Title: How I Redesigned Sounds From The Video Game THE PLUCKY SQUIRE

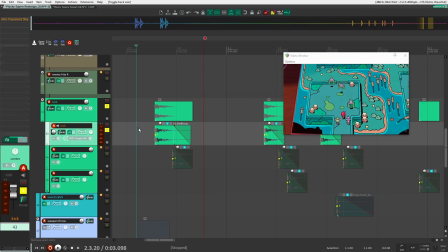522s
Right, so it's just like a little kick or like a snap of the explosion.
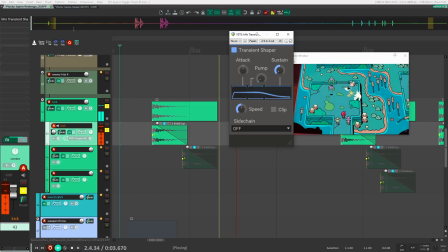526s
And then I just added a transient here to really control the tail, so I'm really dropping down the sustain.
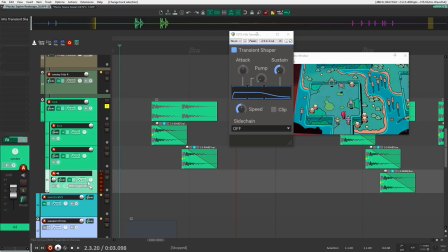532s
So it's just I just really want a quick snap. That's it, and that's what I did for each of these here. So that's what I layered with.
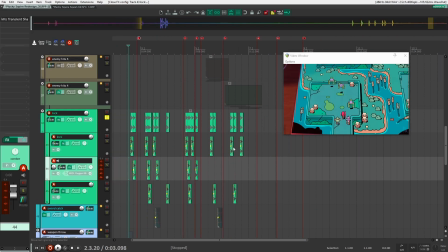538s
So with all of these like squishy sounds, I added all these kick sounds, and they're all the same. Probably could have or should have added variation to them, but I didn't. But that's it. So this is what they sound like alone.
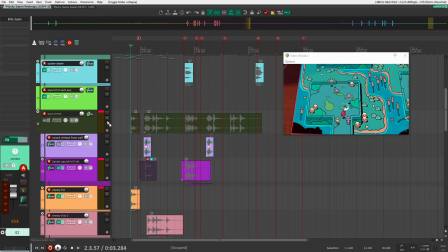553s
Right, very machine gun-like, not very professional of me, but yeah, I was doing this relatively quickly, but yeah.
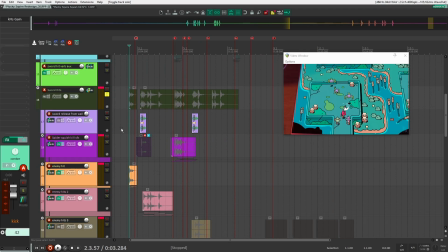561s
So, but together it sounds okay. I don't think you really hear too much. So, here.
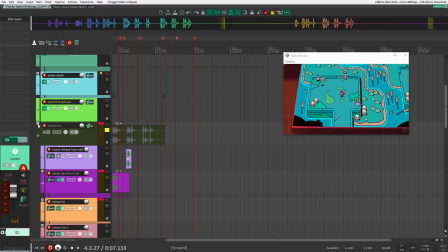573s
But there you go. So those are all of the like sword hits and the all the spider sword hits.
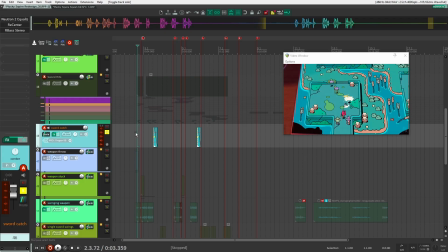579s
Okay, next let's go to the sword catch. So when the player catches back the sword after it comes back to him, sounds like this.
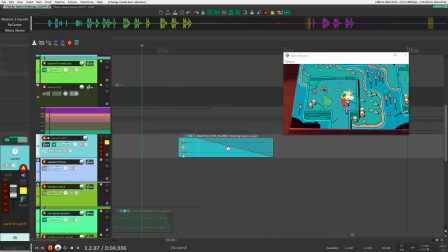585s
Nothing too crazy or special here. This was just a wood impact from my Magic Sound Pack #2. And let's see the processing I did on this.
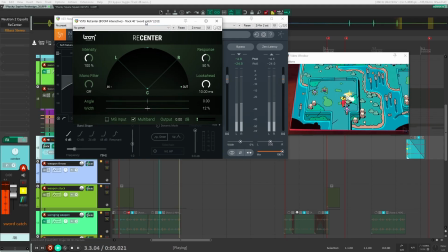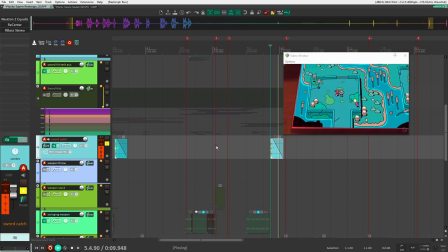599s
Right, that's it for this one and the second one as well. Same thing. All right, next we had the weapon throw.
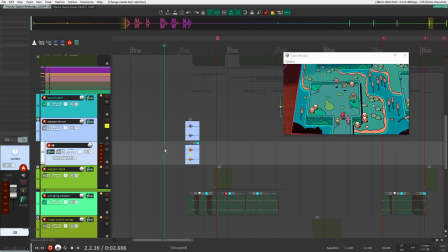606s
So this is just the throwing of the weapon, not the actual spinning in the air.
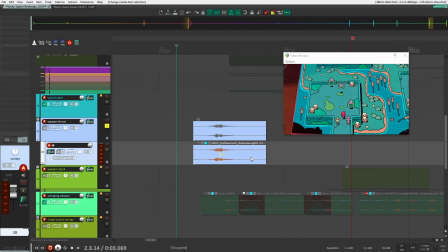610s
Something like this. And this must have just been, yeah, to swing, a weapon swing that I brought down the play rate by half, and that's it.
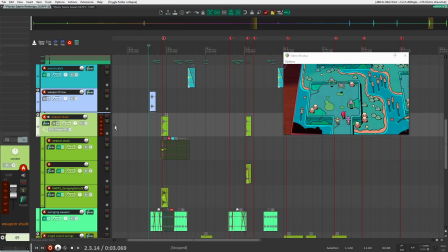619s
Next, let's go to the weapon getting stuck in the wall here. Sounds like this here.
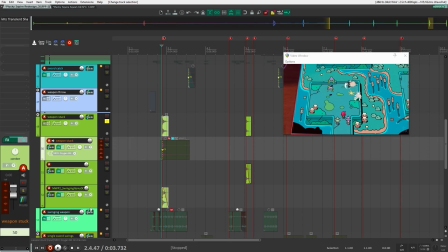627s
All right, so I have two different sounds here. Let's get a bit of variation going. So let's have a look at this first one.
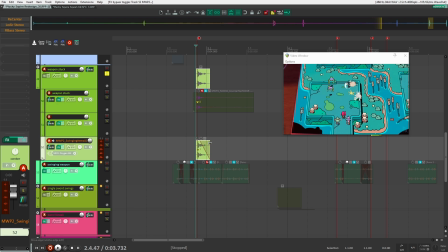632s
It's a wood impact. I think this is also from my Magic sound pack or from my Explosion sound pack.
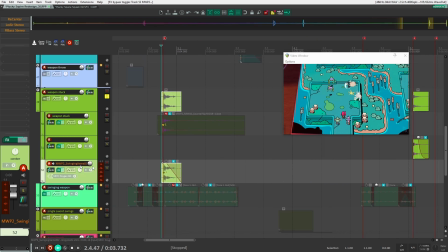638s
Sounds like this.
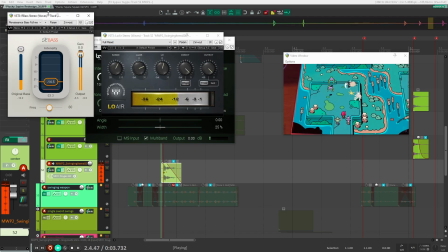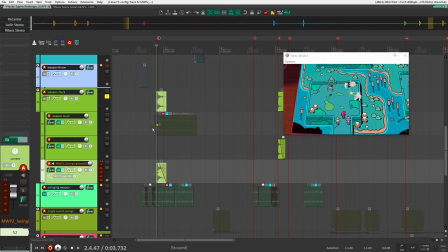649s
Right, so the R bass and then the low air here are just adding a lot of low end weight to that sound, which just makes it sound a little bit, I think, satisfying.
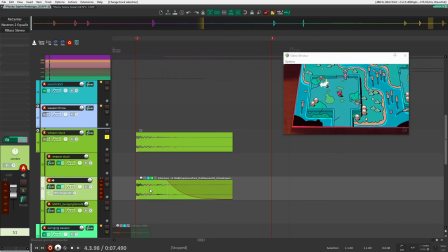658s
Right, and next we have this sound here. This is from my Explosion pack, another wood sample here.
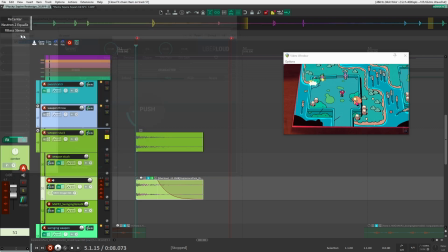665s
I just have uber loud on it, directly on it, and then I have these here.
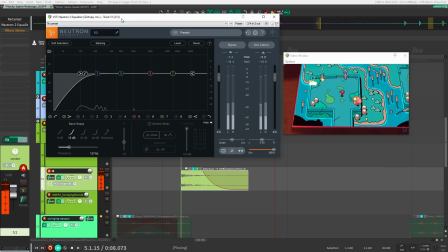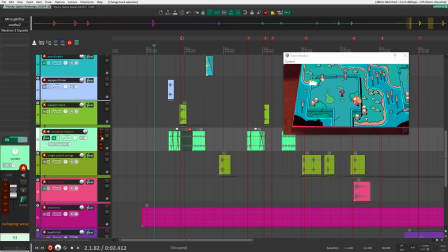676s
So that's it for that wood sample one. Next we have the weapon swinging in the air.
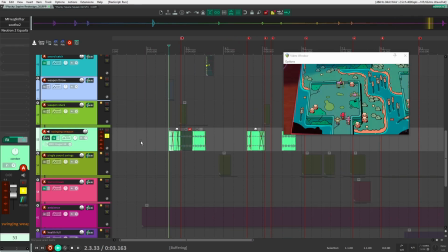680s
Sounds like this.
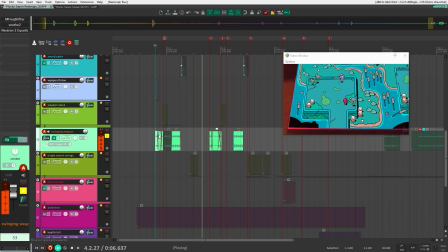All right, so let's take off the effects here to see how I created that.
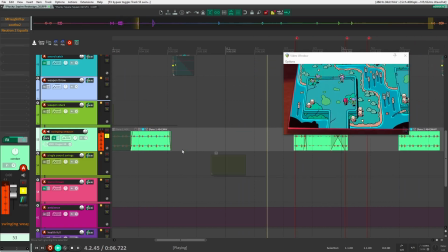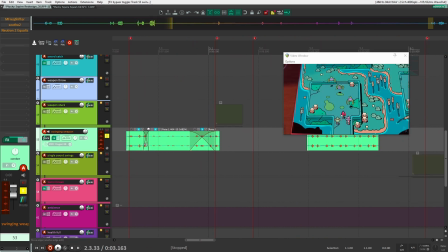698s
So this is a sound that I recorded. It's just swinging back and forth a little like plastic rod in front of the microphone, like just really fast back and forth.
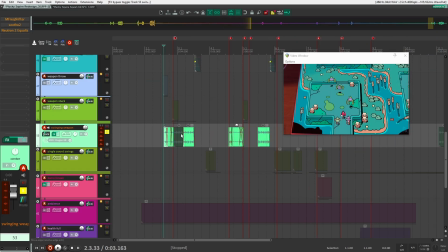707s
And I got this long sound file. So like if I take this sound here, this is the recording of it here.
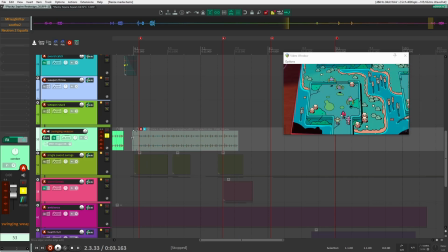713s
Like you can see it's just a really long sound file. And then I can just chop it up to use what I wanted.
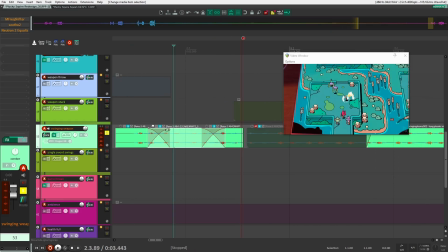717s
Yeah, you can see here, I did this twice. So what I did here is I started off loud and then I bring down the volume and then I bring up the volume again.
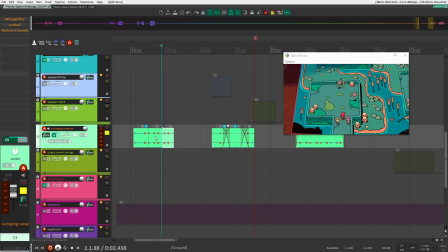726s
So the way I had this done is I just had like, let's say this here, I cut off the beginning and the end, I bring down this middle section here like that, and then I just crossfaded over like that. Right, so then you have a natural like decrease in volume to be a bit lower here in the middle, and then it goes back to the regular volume.
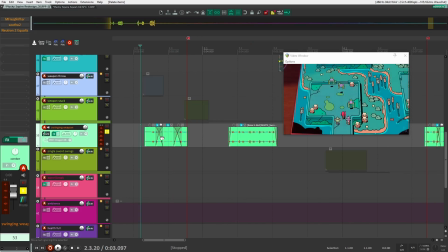743s
So that's how I created this kind of gesture here. Right, because I didn't want too much volume in the middle for when the weapon is flying in the air, because that's when you get all the squish sounds and hit sounds and stuff like that. So I didn't want that to be in the way. All right, but let's hear the processing that I did on this here.